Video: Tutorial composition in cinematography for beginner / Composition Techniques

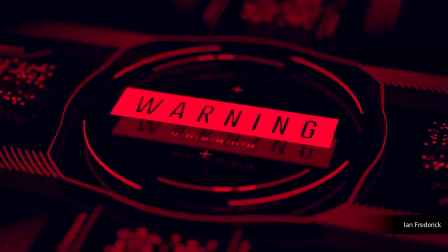[0:00]
Hello everyone, you are on the Curative CGI channel. In this video, we'll talk about building frame compositions and how to make a storyboard correctly.
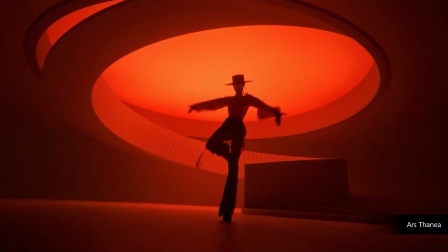[0:08]
This is my current stage of cartoon development. I recently finished writing the script for the first episode of the animated series.
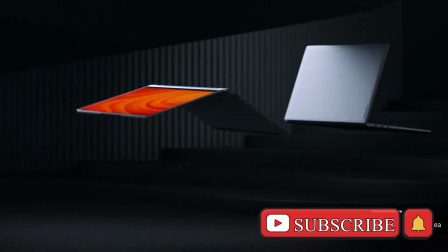[0:16]
Well, before we start, subscribe to the channel if you haven't, and like this video, and now let's start.
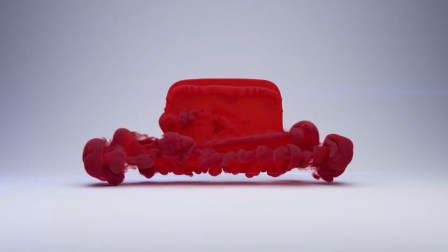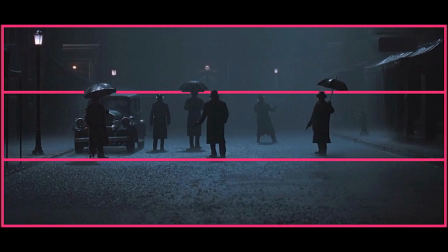[0:29]
Building a composition is necessary not only for shooting videos and beautiful photos, but also for 3D graphics.
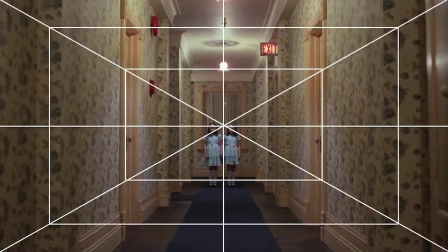[0:36]
The first composition is symmetry. The best place to clearly see symmetry in the frame is in the film The Grand Budapest Hotel.
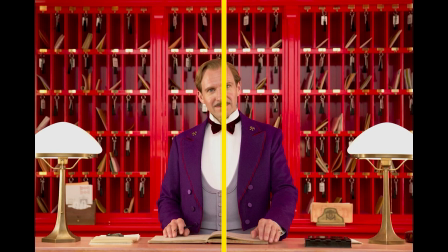[0:43]
As you can see in the frame, if you draw a line in the middle, the two sides are symmetrical and the frame looks beautiful.
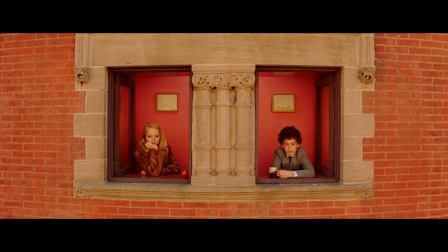[0:49]
Imagine if one of the sides had enough parts and they were different. You will agree that the frame will not look very good.
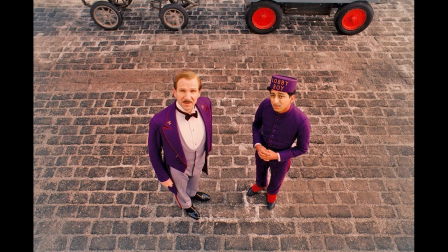[0:56]
If the frame consists of symmetry, the main character is mainly placed in the middle.
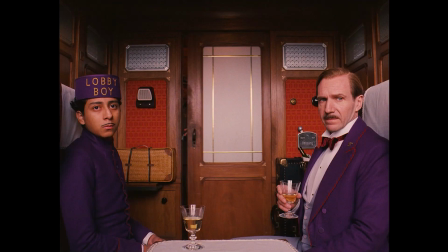[1:00]
This is done in order not to disrupt the symmetry, but if there is more than one character, they are diluted equally on both sides.
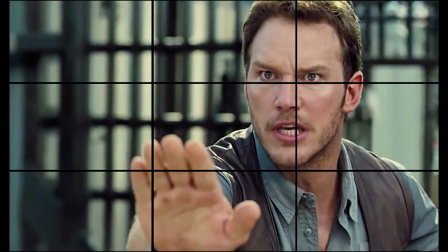[1:08]
The next shot is the rule of thirds. If you are just a beginner and don't want to understand everything, but already want to create beautiful shots, then the rule of thirds will help you.
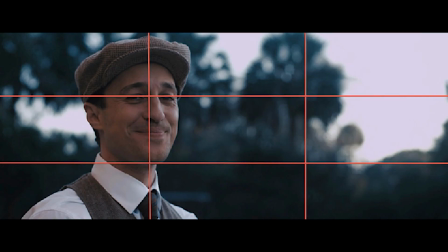[1:17]
You can turn on the grid on each camera. And how to work in it?
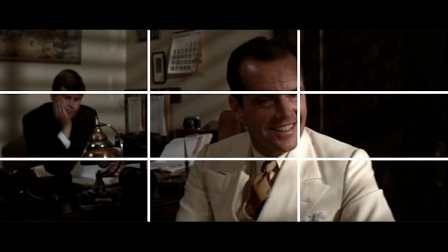[1:22]
Decide what is important in the frame, and this object must be placed at the intersection of lines.
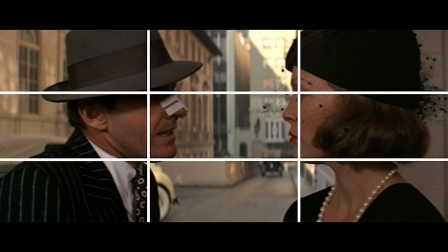[1:27]
If this is a character, it is better to place the eyes at the upper intersections. It is comfortable when a character looks from one third to another.
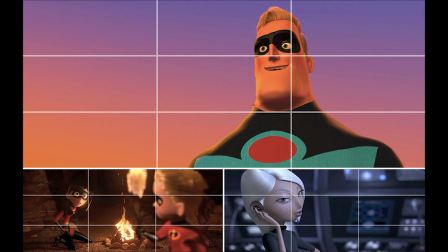[1:35]
If, for example, you want to render the environment,
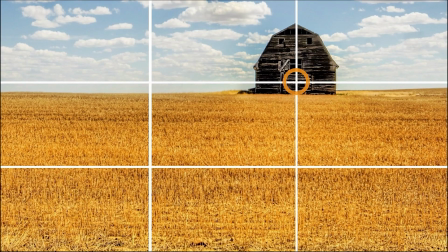[1:37]
then you need to take into account that a beautiful sky is more important and give the two upper squares or select a field and give the bottom two squares to him.
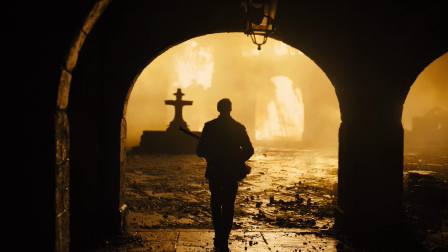[1:46]
Now, when watching films, pay attention to the location of the actors in the frame. Framing?
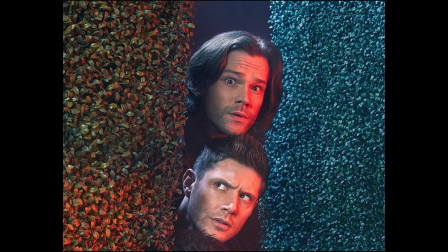[1:53]
As you can tell by the name, there is a frame in the frame. Everything can can be framed. Openings, corridors, windows.
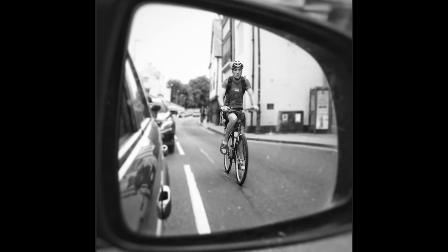[1:59]
It's called framing. As you can see in the example picture here, there is a cyclist reflected on the side window of a car.
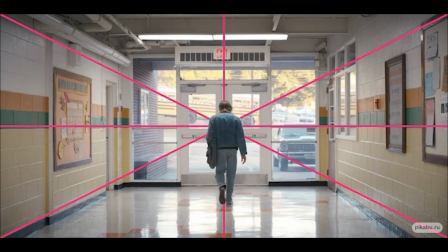[2:05]
This side glass is the frame. Next are the guidelines and rhythms. Guides are lines in the frame that invisibly show where the main object is in the frame.
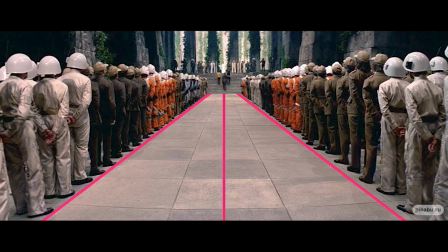[2:14]
The lines can be different, for example, tree branches, buildings, windows, etc.
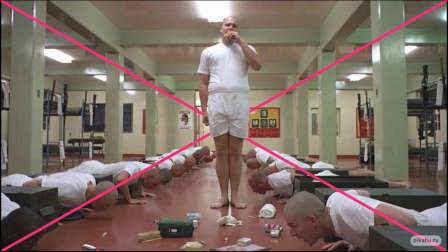[2:20]
With the help of these lines, you can give the mood to the frame.
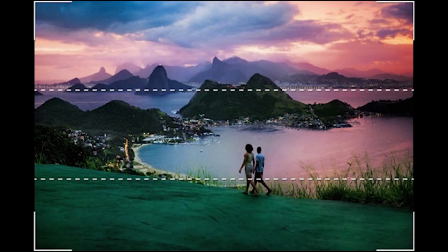[2:24]
If the lines are horizontal, then the picture seems calm, but if the lines are vertical, then this is a mood of strength and growth.
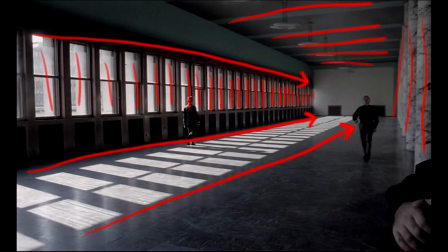[2:31]
Diagonal lines are movement in the frame. Rhythms are repeating objects in the frame.
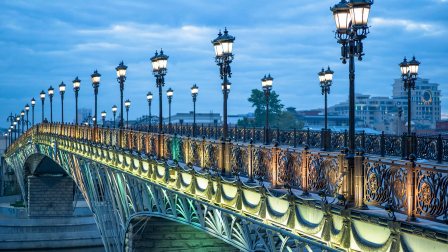[2:36]
For example, in the picture there are lamp posts. We see that the pillars alternate exactly at a certain distance.
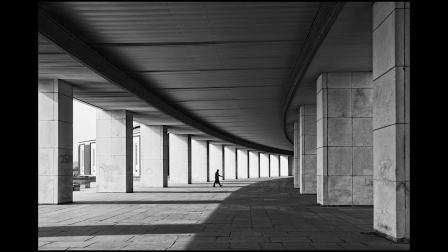[2:43]
Another picture here, we see the rhythm of the pillars. Next composition, focus and defocus.
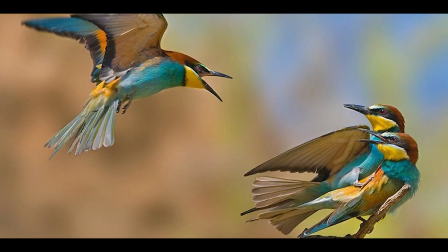[2:50]
Nothing complicated here, we will make Get the main object in the frame clear and blur the secondary objects.
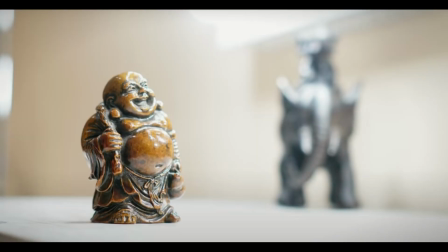[2:55]
This will show the viewer where to look. The Dutch angle is a camera rotation of 15 or 45 degrees. Basically, this composition shows the character's madness, or what is happening.
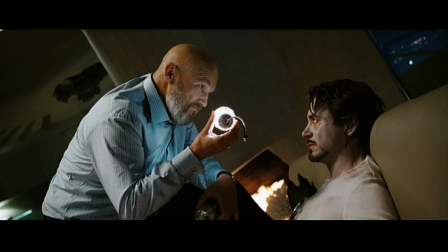[3:06]
Beautiful silhouettes, so that the character looks very good in the frame and so that the animation is easy to read.
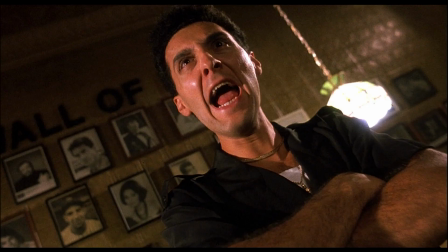[3:13]
Before creating a render, be sure to look at this frame and silhouette.
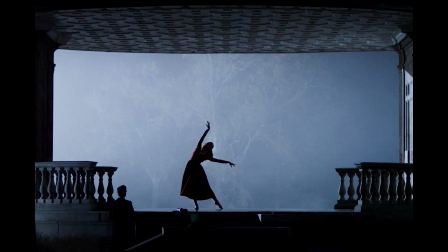[3:17]
The more beautiful and smooth the character's silhouette is, the more the picture and animation are readable and pleasing to the viewer's eye.
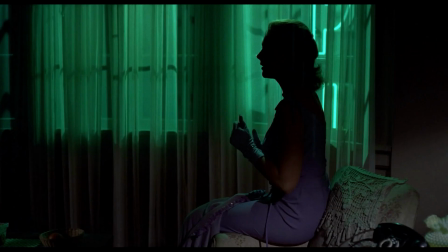[3:24]
I only talked about the main compositions. But with this knowledge, you can create very beautiful shots.
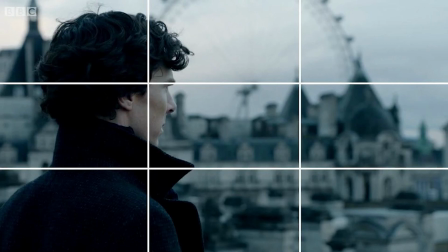[3:30]
Don't forget to subscribe to the channel if you haven't already. Thank you all for watching, and see you next video!